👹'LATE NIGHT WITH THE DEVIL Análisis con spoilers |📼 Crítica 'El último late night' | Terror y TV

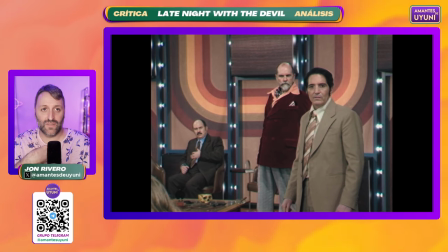técnico, el grupo de este programa sino de nosotros como espectadores que realmente hay casi una
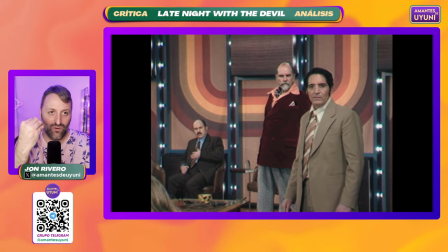meta unión de espectador realmente eres un espectador puro viendo esta película,
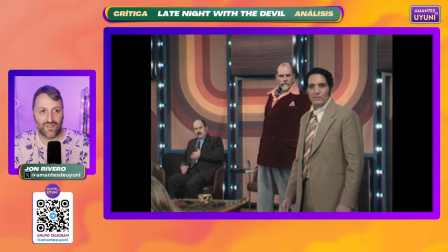de este programa de este espectáculo, hay un juego muy
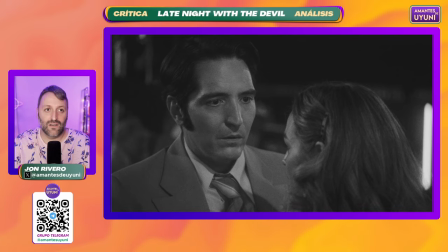muy interesante y que además que se refuerza más cuando salta a estas escenas de blanco y negro tienes tiempo para respirar un poco y para entender, salir irte un poco de la esfera propia encuadrada cuadrada nunca mejor dicho en 4.3 del programa
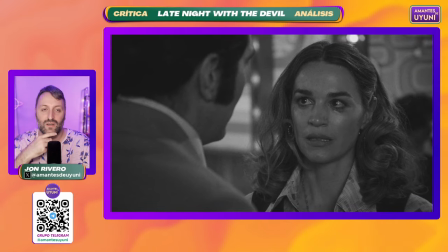y respirarles un poco más en lo verdadero en sus dilemas a lo que tienen miedo los personajes,
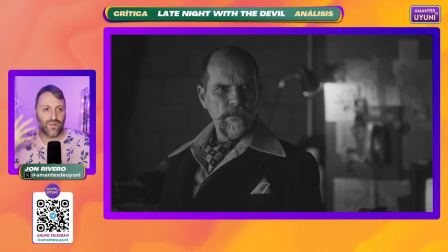eso está muy bien y de que esta cosa también de que no, esto que parecía broma el Christou que bueno que tal, que pues que es verdad lo que ha pasado este es puto que lanza bueno aquí ya podemos puede ser que estemos entrando ya en algún spoiler pero en el que
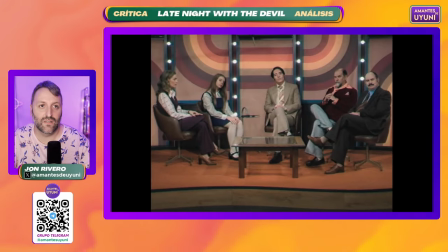la consecuencia de las cosas aparece y la verdad de las cosas también nos da en la cara este es el análisis
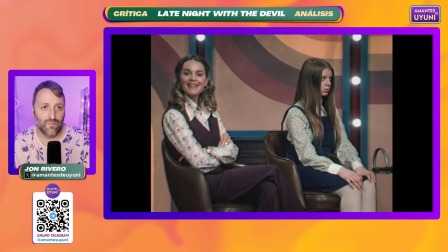a este punto de la película y se va enrareciendo cuando llegamos a la hora todo esto en la película antes de pasar al apartado con spoilers recordaros rápidamente que nos ayudáis muchísimo pues ya lo sabéis comentándonos en redes, siguiéndonos suscribiéndonos en Youtube eso hace que es una ayuda inmensa gratuita para cualquier canal de cine y si os ha gustado el contenido decírselo a la gente, compartirlo los likes, toda esta cosa nos ayuda mucho ahora sí, vamos a ir ya con un momentazo de spoilers entonces aquí,
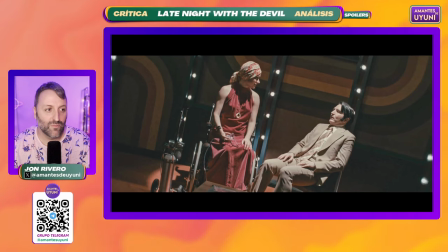avisados quedáis vamos a comenzar con esos spoileracos así que luego que aquí nadie diga no,
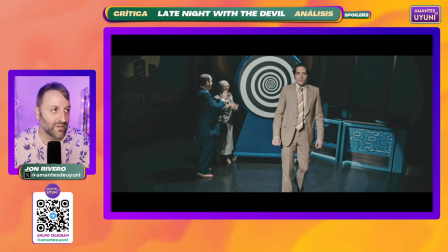pero por qué os estamos avisando perfectamente o sea que vamos a ir a hablar de
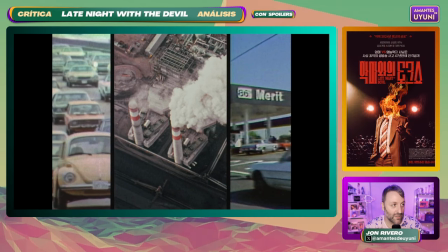de esos spoilers en lo que
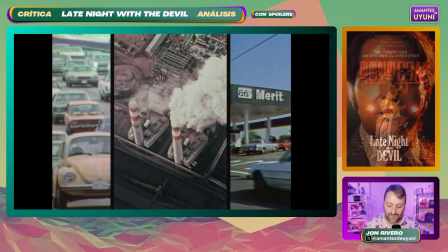En una película que a mí, ahora lo comentaremos,
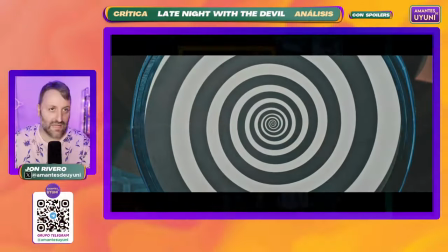hay algo que me saca y es, digamos, el epílogo, vamos a decir, no la situación final, que me parece espectacular y me parece un sumo y me parece que está muy en alto,
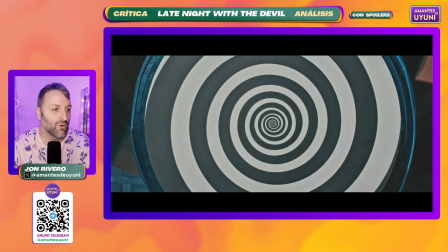sino ese interludio epílogo al final a mí me sobra un poquito. ahora lo comentaremos de todas formas
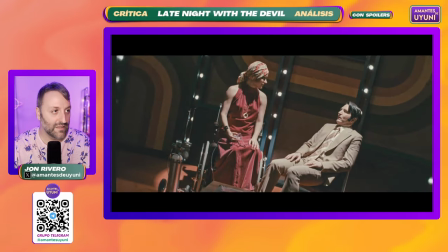y vamos a entender la película también aquí lo estáis viendo de nuevo
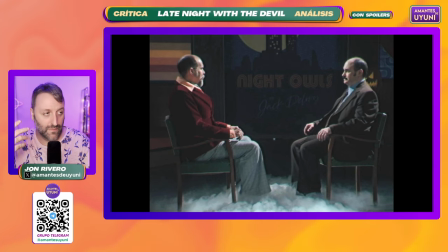aquí ya va a haber otro nuevo cambio de formato vamos a pasar de este 4 tercios vamos a pasar al
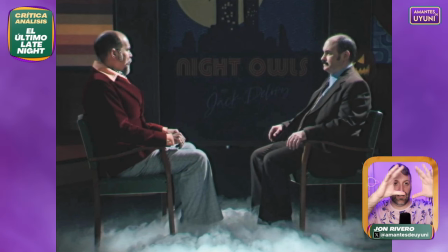panorámico por momentos y vamos a acabar casi casi en un Cinemascope en un 236 en el que en ese 236 es muy cinematográfica, se ha quitado esa telilla ese ruido esa aberración cromática y es digamos una textura como
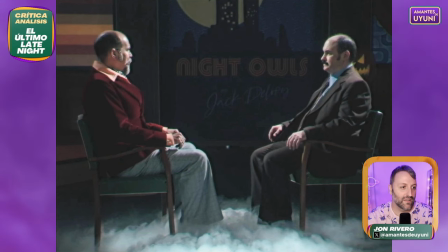lo actual como más realista más iluminada cinematográficamente y que está muy bien escogida esos momentos aquí estamos viendo